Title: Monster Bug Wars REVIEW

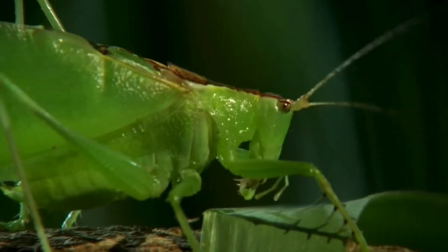483s
They're still there but a lot more subtle to the point where they actually sometimes
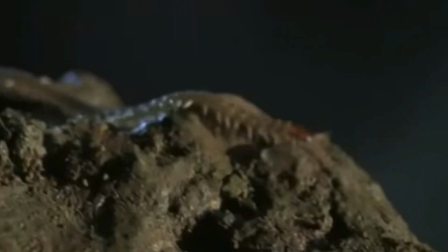488s
aid the immersion as opposed to making the entire thing seem like a cheap horror film.
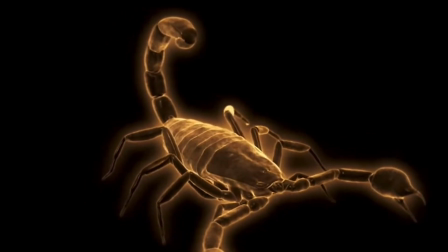494s
Another thing that seems a little unnecessary to me is the overuse of CGI renderings of the various animals featured.
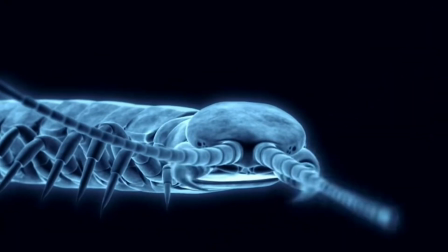502s
Sure, they make for cool backgrounds when the scientists are talking, and they work well when each fight is first announced.
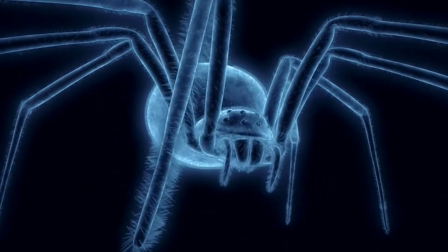510s
But apart from that, I can't think of many other instances where their usage is warranted.
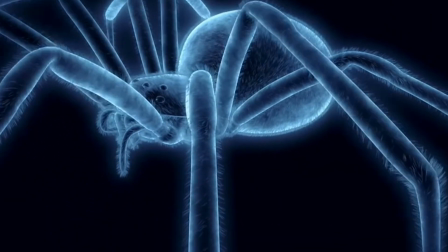515s
The models are most often shown when the narrator is talking about a certain aspect of the animal's anatomy.
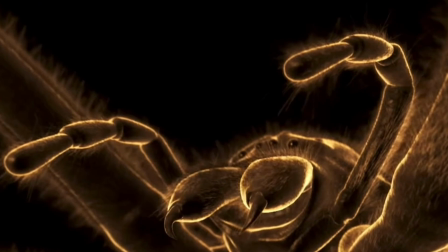522s
Generally, it's weaponry. However, nearly all of the features that get discussed, such as fangs,
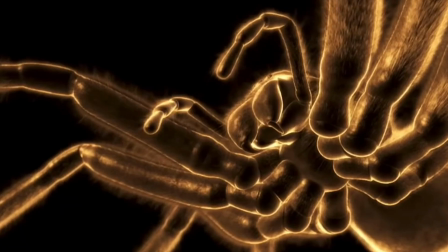528s
stingers, spikes and mandibles, are large and distinctive enough to be visible in the actual footage,
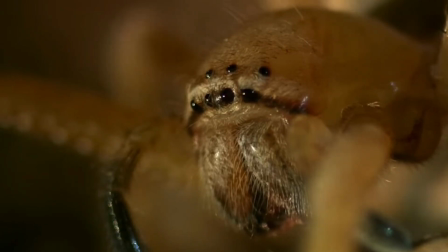534s
and the show's close-up shots are easily good enough to negate the need for CGI renders to highlight the creature's anatomy in the massive majority of
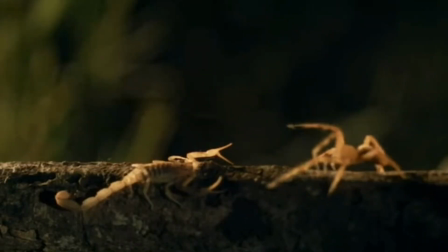543s
cases. The only exceptions I can think of where the usage of the CGI models may be of benefit are
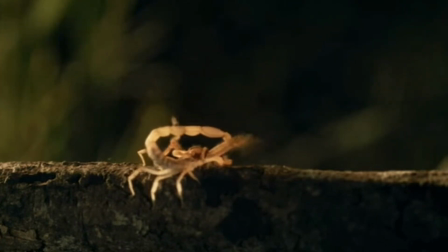550s
instances where the functionality of a certain feature isn't something that can be clearly conveyed through film alone. For example,
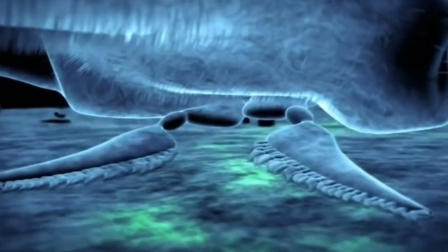558s
a scorpion using its pectines to home in on the vibrations generated by a moving prey item Or the rather complex appearance of a
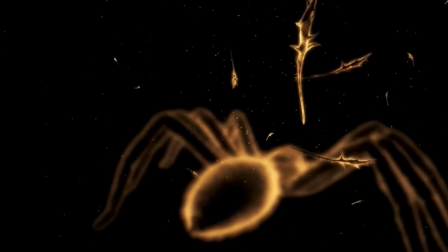566s
tarantula's urticating hairs These are both phenomena that would be very difficult
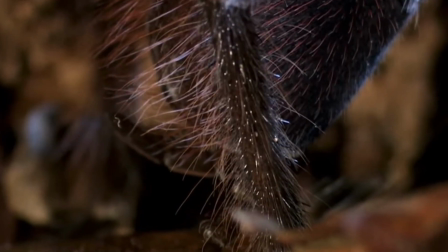572s
to capture on camera In a way that makes it obvious to viewers Oh,
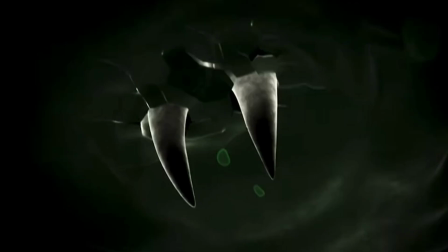577s
and while we're on the topic of CGI Enough with the renders of venom being injected
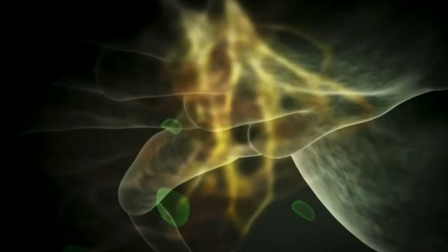582s
every time something lands a bite or a sting we know the animal is venomous,
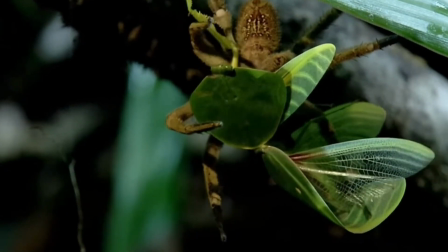587s
we saw the killing blow happen,
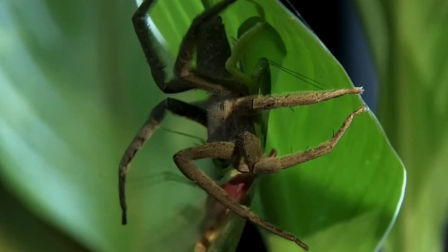589s
and we know exactly what is occurring without needing to constantly watch the same recycled cutscenes of yellowy green goo entering an animal's body.
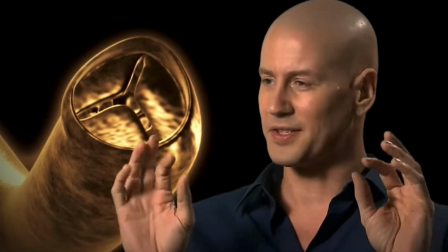597s
This show seems to be competing with the Battle of Five Armies for the greatest amount of unnecessary CGI.
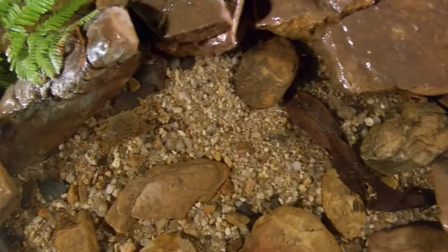605s
An additional issue I have with the series is the sometimes blatantly obvious instances of external manipulation of the subjects.
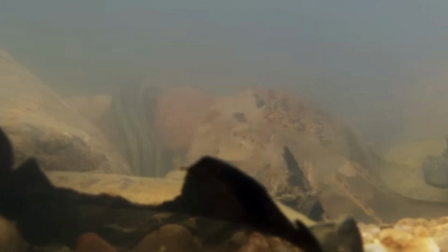614s
Now for those of you who don't know, Monster Bug Wars was not filmed out in the wild save some b-roll footage,
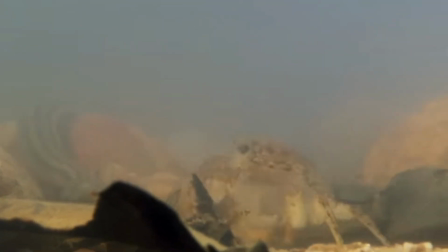622s
and almost all scenes of the animals were recorded in artificial environments.
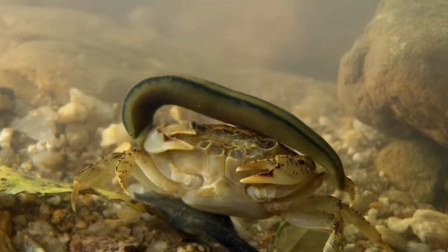628s
This alone is not something I have any problem with.
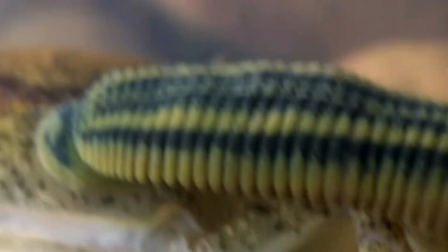632s
It's very commonplace for documentary sequences featuring small animals to be shot in a controlled studio setting,
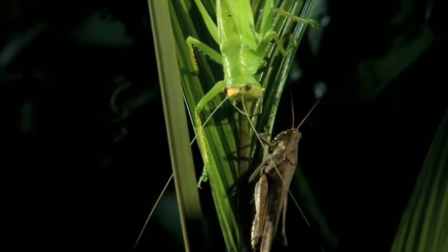639s
and it certainly makes filming much easier.
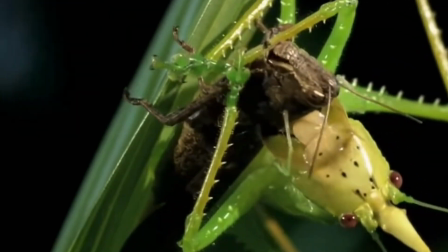643s
However, things become problematic when the animals are interfered with to the point of creating unrealistic and unnatural scenarios.
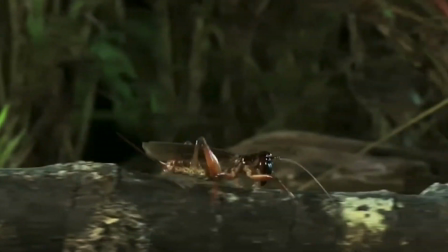653s
In Monster Bug Wars, this is especially apparent in some fights where one combatant is at a very obvious disadvantage.
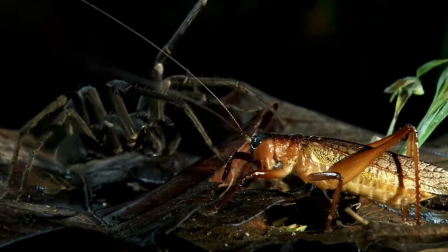661s
For example, one such conflict involved a large wandering spider dubbed the Black Jungle Stalker in the show,
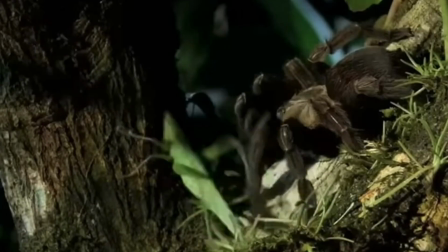669s
and a black-faced katydid. Katydids, as aforementioned, were done dirty by the series.
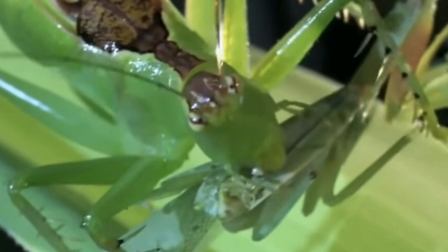676s
While some species featured, such as Hexocentris mandara and copephora, are fierce predators,
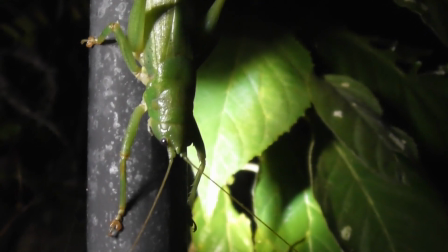683s
others, like Ostracellamona destructor and Frictospinosa,
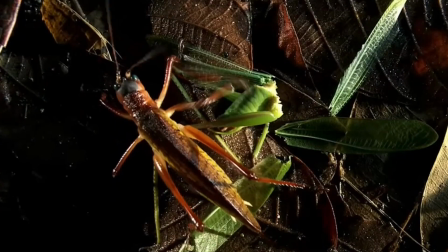687s
are more inclined toward herbivory, and aren't much more than scavengers when it comes to animal matter,
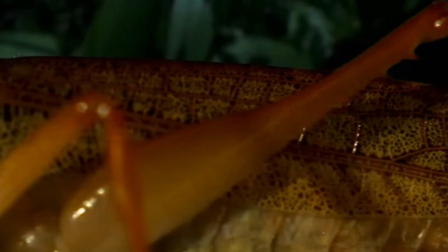693s
unless the potential prey is very weak.
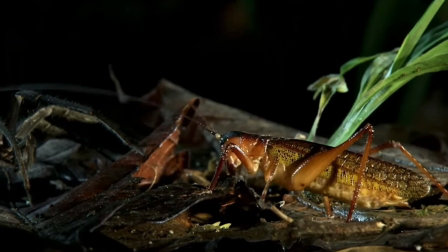696s
Seeing as the black-faced katydid was never shown actually hunting, I presume the species falls into the latter category.
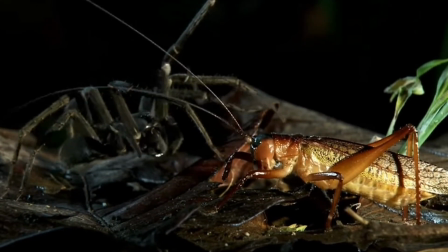704s
So, faced with a large spider, the katydid did what any sane insect would do, yeeted itself out of there.
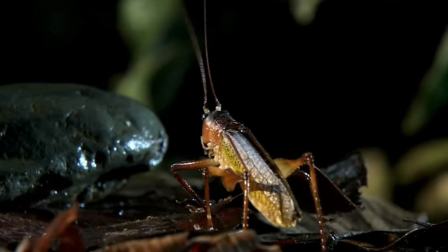712s
That much is completely plausible natural behaviour. But the show wasn't done there.
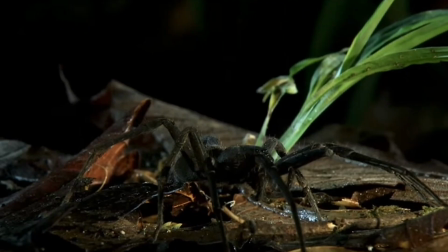719s
According to the narration, the insect hops out to Rethink his battle plan.